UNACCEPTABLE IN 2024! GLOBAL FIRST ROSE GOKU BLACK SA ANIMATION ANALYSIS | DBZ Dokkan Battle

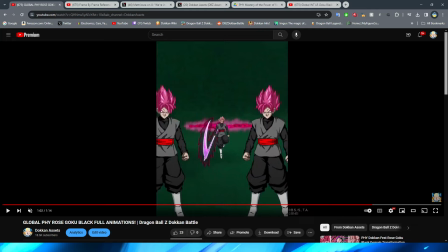animation look like it's either exactly from the anime or if it's a dokkan original thing you know making it look as good as possible there is no reason why we should be getting animations like this in 2024 absolutely unacceptable and frankly it's disgraceful dokkan should be ashamed of themselves i am going that
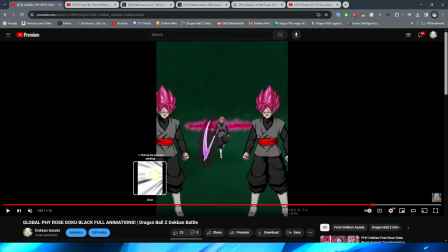far to say that because this is just ridiculous and it's the money aspect of it that really is the kicker right i wouldn't be saying this if this was dope con was a smaller game or you know they still make a decent amount of money but it's not as big but they make like billions of dollars this is unacceptable now i do want
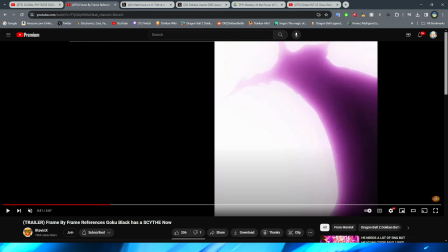to go back and look at the animation of the active skill compared to the side by side here obviously before we get into then the super attack um
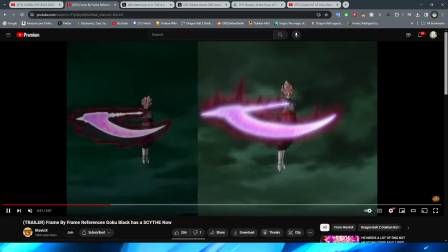in more detail so let's go ahead and look at this here um we have
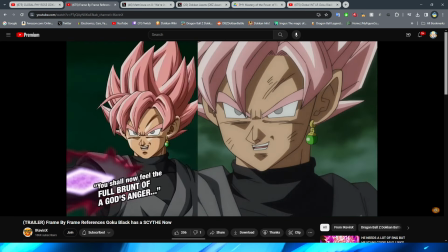the shot of rose obviously holding the keyblade out um this one does look pretty good i will say in the anime version so they did a good job mimicking it in the dokkan version there but right uh when it comes
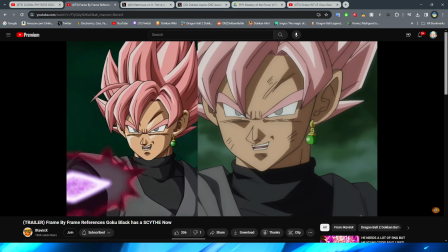down to it we then obviously transition into the shot of rose doing the spin around with the scythe in a second here right which
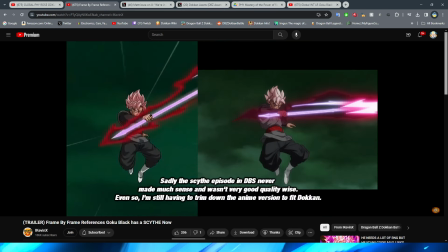to be fair i guess the frame rate is pretty um
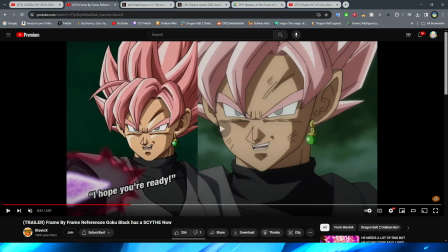like similar i suppose to the anime but they still could have improved it i feel like in the dokkan version like you can see it's almost frame for frame in terms
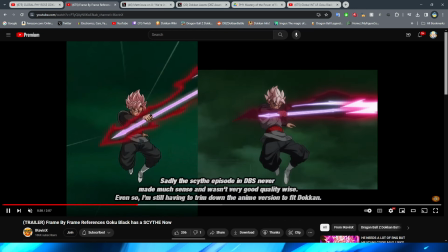of like the actual posing that he does um i'm starting to trim down the anime to fit to dokkan yeah so that means that they cut out stuff from the anime version if you know he had to trim it down to be able to fit which is really interesting either way though moving
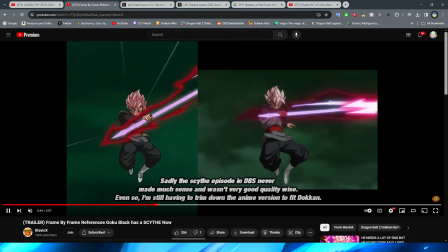on from this section here um we then obviously have the part where he launches the actual energy forward right um much like the gammas
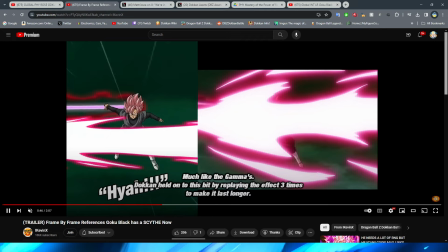dokkan held on to this bit to replaying the effect three times to make it last longer interesting huh yeah because i know we saw that with the gammas where some of the effects um were kind of replayed to sort of like extend the animation a little bit or i almost thought like it was an error or something like
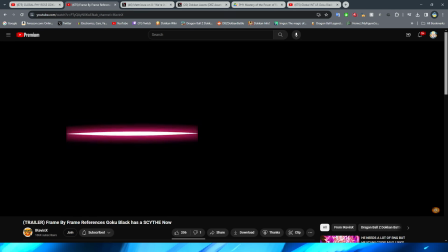that but very very interesting right yeah they replay it a lot more than the anime does we never see the rift appear in
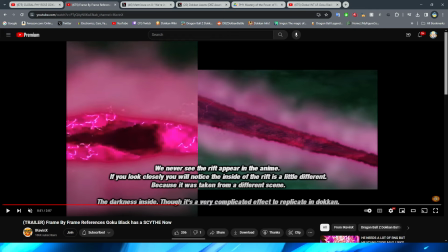the anime if you look closely you will notice the inside of the rift is different because it takes from a different scene the darkness inside though it's a very complicated effect to reference in dokkan interesting i actually did not know that i've always just kind of like thought of the rift in this
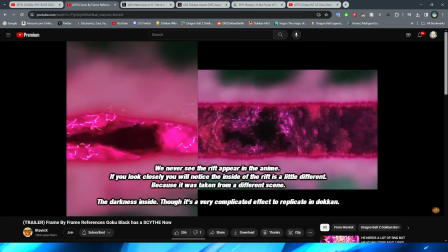like pink fashion but i guess that's just because i'm so used to seeing it in dokkan right yeah in this scene right here very interesting yeah that is definitely like a complicated effect to emulate doesn't surprise me that it doesn't look as crazy as the anime it still looks really good but like
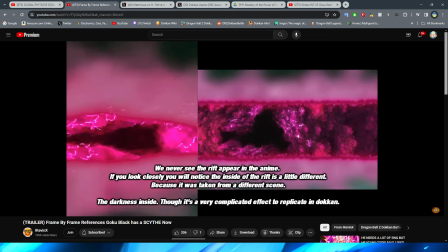that effect is just insane i cannot imagine what the animators were um going through trying to make that but yeah
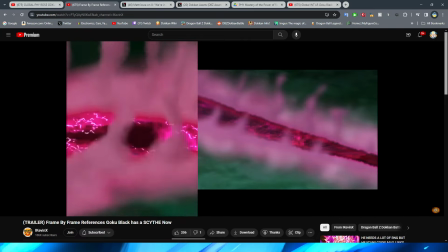we then obviously have the smoke right because the smoke is at a different angle in the
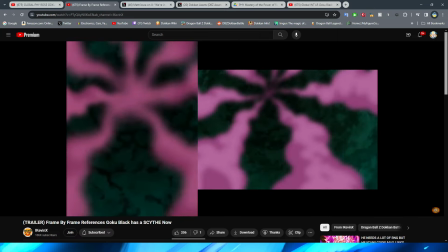anime version um when we obviously had the clones come out and the same thing here too
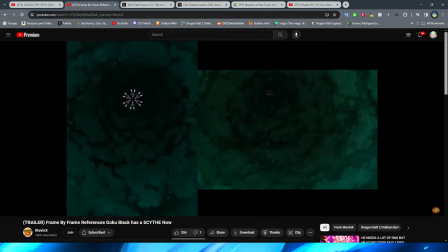it's had a bit of an angle in the anime so how does it look this is the part that i'm really curious about when the boys come down okay so it is basically the same yeah
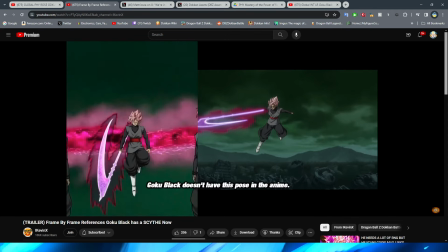more or less the same thing interesting goku black doesn't have this pose in the anime interesting very
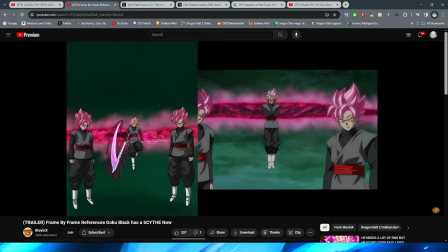interesting indeed i actually did not know that yeah so oh that's right because he's standing like this when the clones are there huh i
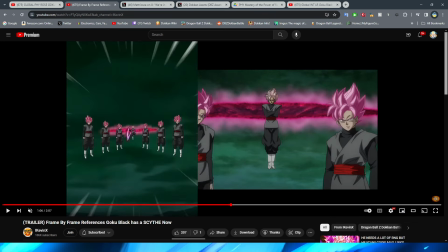actually did not remember that that is really interesting that he doesn't have that pose with the scythe well i think that is definitely cooler in the dokkan version and
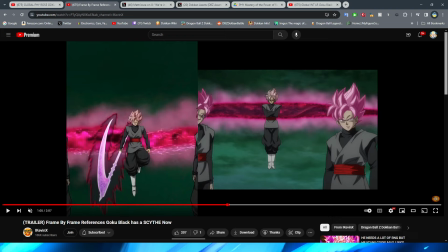obviously makes a little bit more sense because i feel like that kind of keeps the continuity a little bit more right
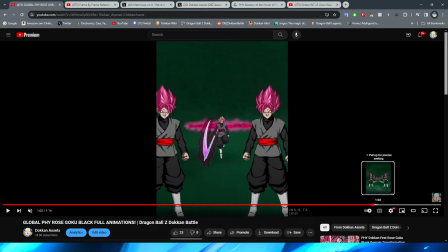all right so let's move on to the super attack now right obviously we have the uh stinky sprites pulling up here right definitely um
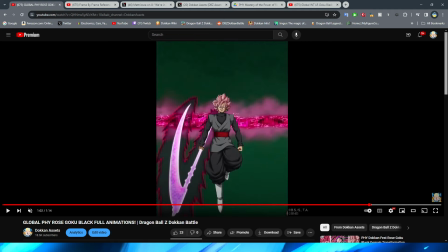not good i will give them this i